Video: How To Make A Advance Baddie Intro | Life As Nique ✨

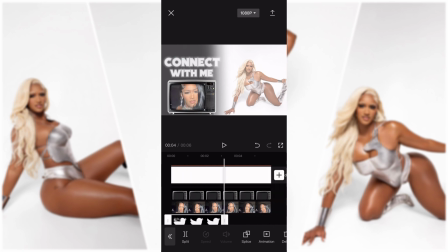I should have used the blue one so it stood out a little bit more, but white is fine.
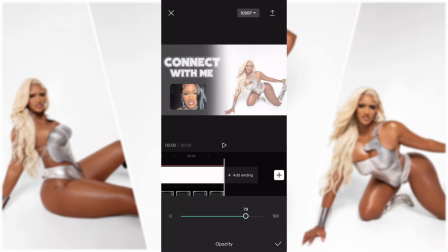I also got this from Picsart. I also turned down the transparency of the Twitter bird. So the Twitter bird I got from Picsart,
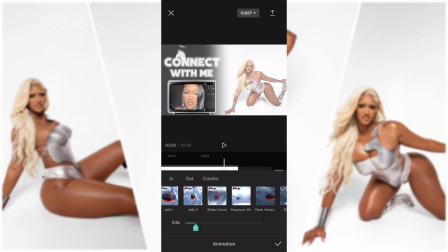I just typed in Twitter and it popped up, but this is me adding animations to the Twitter bird.
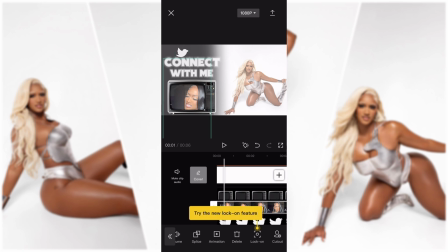I wanted the animations to be kind of long, so I did like 1.2 to about 1.5 in that range throughout the whole video for each thing that I added effects for.
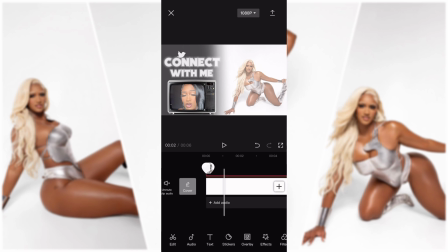So this is me just trying to place the bird where I feel like it should go.
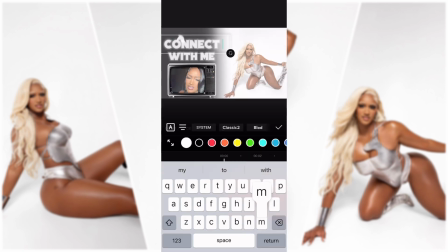And now I am going through back to my text and trying to crop it or make it bigger or make it smaller,
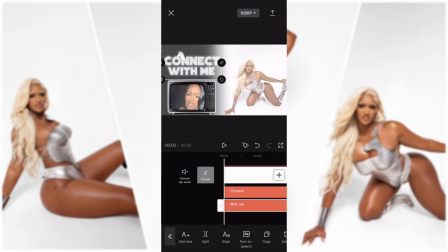just trying to fix the placement of everything on the whole entire thing.
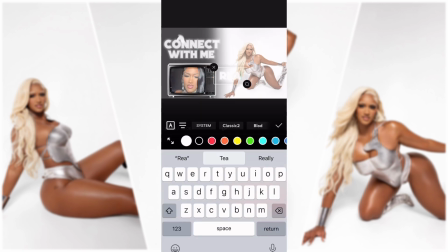So bear with me, please. And then this is me right here adding her Twitter handle, aka her Twitter name.
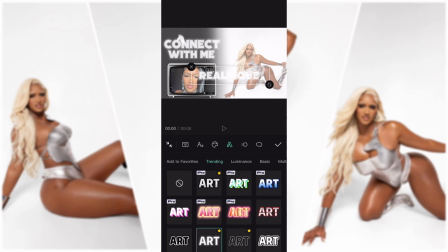And this is me trying to find the effects, and then once I did, I ended up doing I ended up just doing gray with
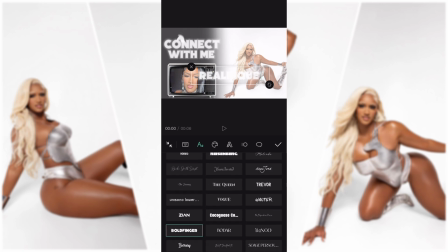a black shadow behind it to match the theme of it, to match the color scheme of what I had going on. So this is me trying to do the shadow behind it.
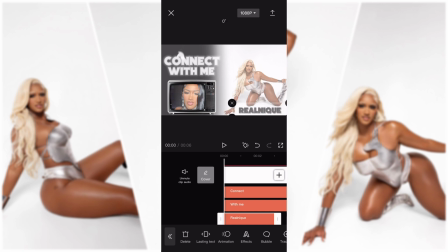Well, I lied. I kept it gray. That's what it was.
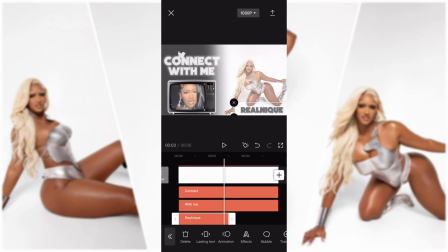I kept it gray so it can like kind of pop out better than it would with the black.
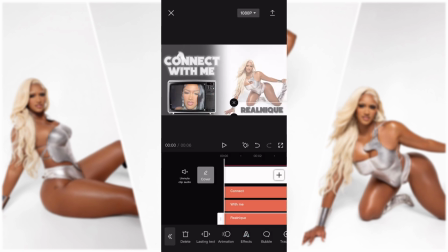So this is me just playing it all the way through to make sure I like it, and I did.
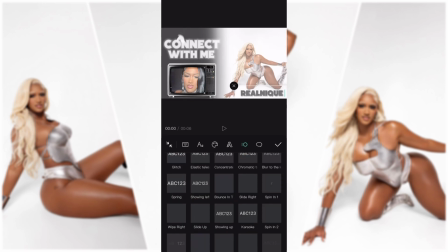So this is me just adding animations to it.
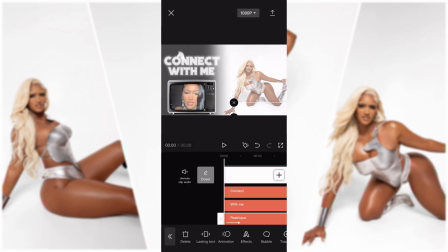I ended up adding flicker. I did it for about like 9 seconds.
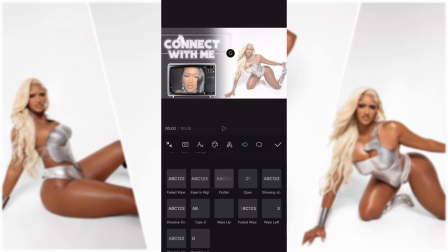I might go back and change it. You might see me go back and change it. And this is me with the connect. I also did flicker for that one. I did like 1.7 in between there, 1.5 to 1.7. Same thing for with me.
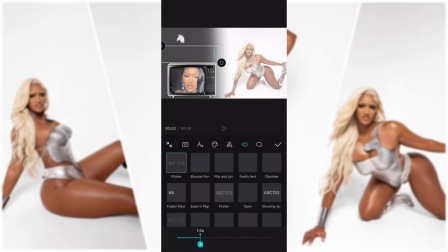I did flicker and I did 1.5, so it flows with the connect with me.
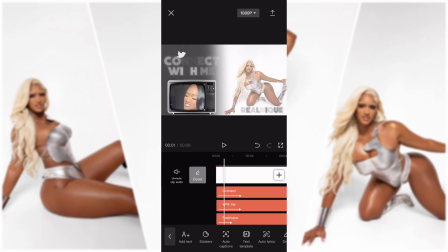Boom, so it goes just like that. It flows smoothly. This is me trying to move the Twitter sign so it's like where I like it,
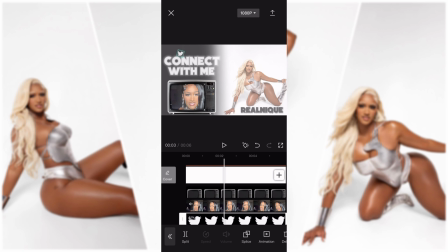because it was touching the connect with me and I didn't like that, so I had to go back and fix it. So that's what I'm doing right here.
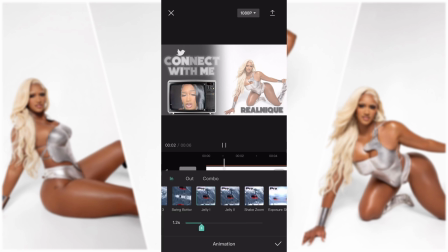And boom, once your girl did that, I kind of was looking for a different animation to use,
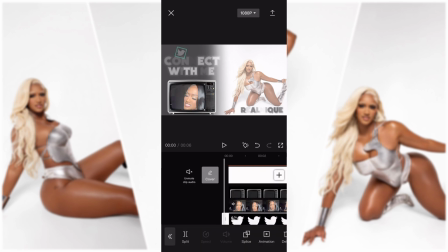so because I wasn't really feeling the spin around, so I just used the fade out or fade in,
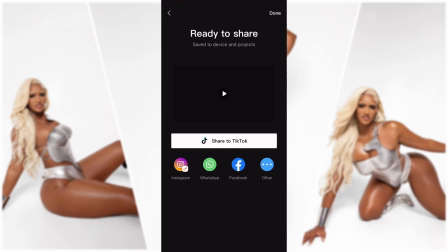fade out. Boom, now you save it and you're gonna add the same exact video, literally.
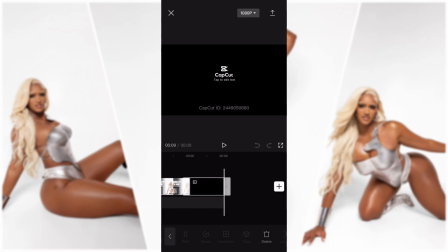Boom. So once you add it, always go through, delete the black video because you don't want that to show in your YouTube intro.
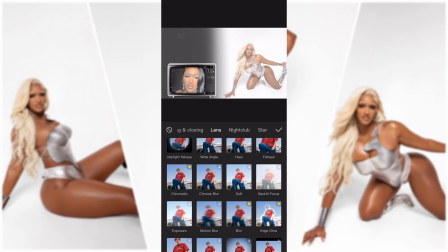Boom, go to effects, go to lens, and we're going to go to edge glow.
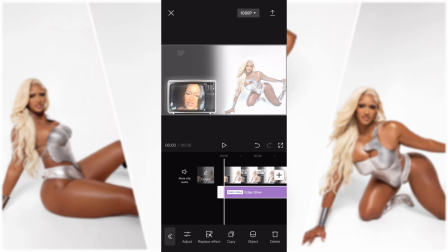So you see how we gave it that little pop, that little glow to it.
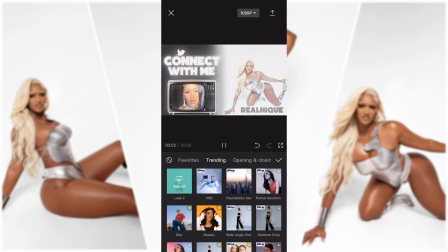Boom, we're gonna go click effects again, and then we're gonna click leak and try to see if we like it.
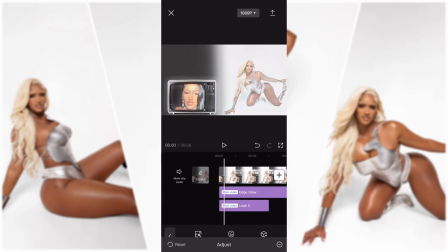You don't necessarily have to use it, but I didn't.
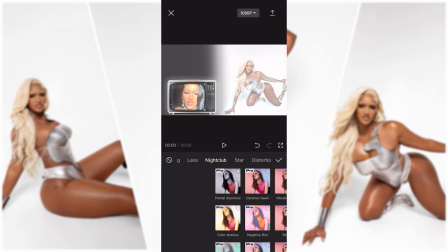I just wanted to see if I liked it, and I didn't. So boom, this is me going through to
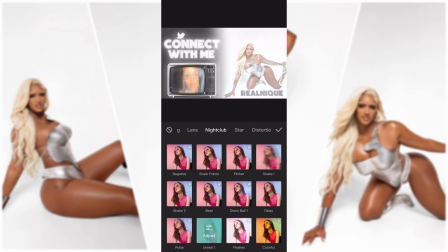nightclub and trying to find, I think it was none of those. I didn't end up using any of these because I didn't like it.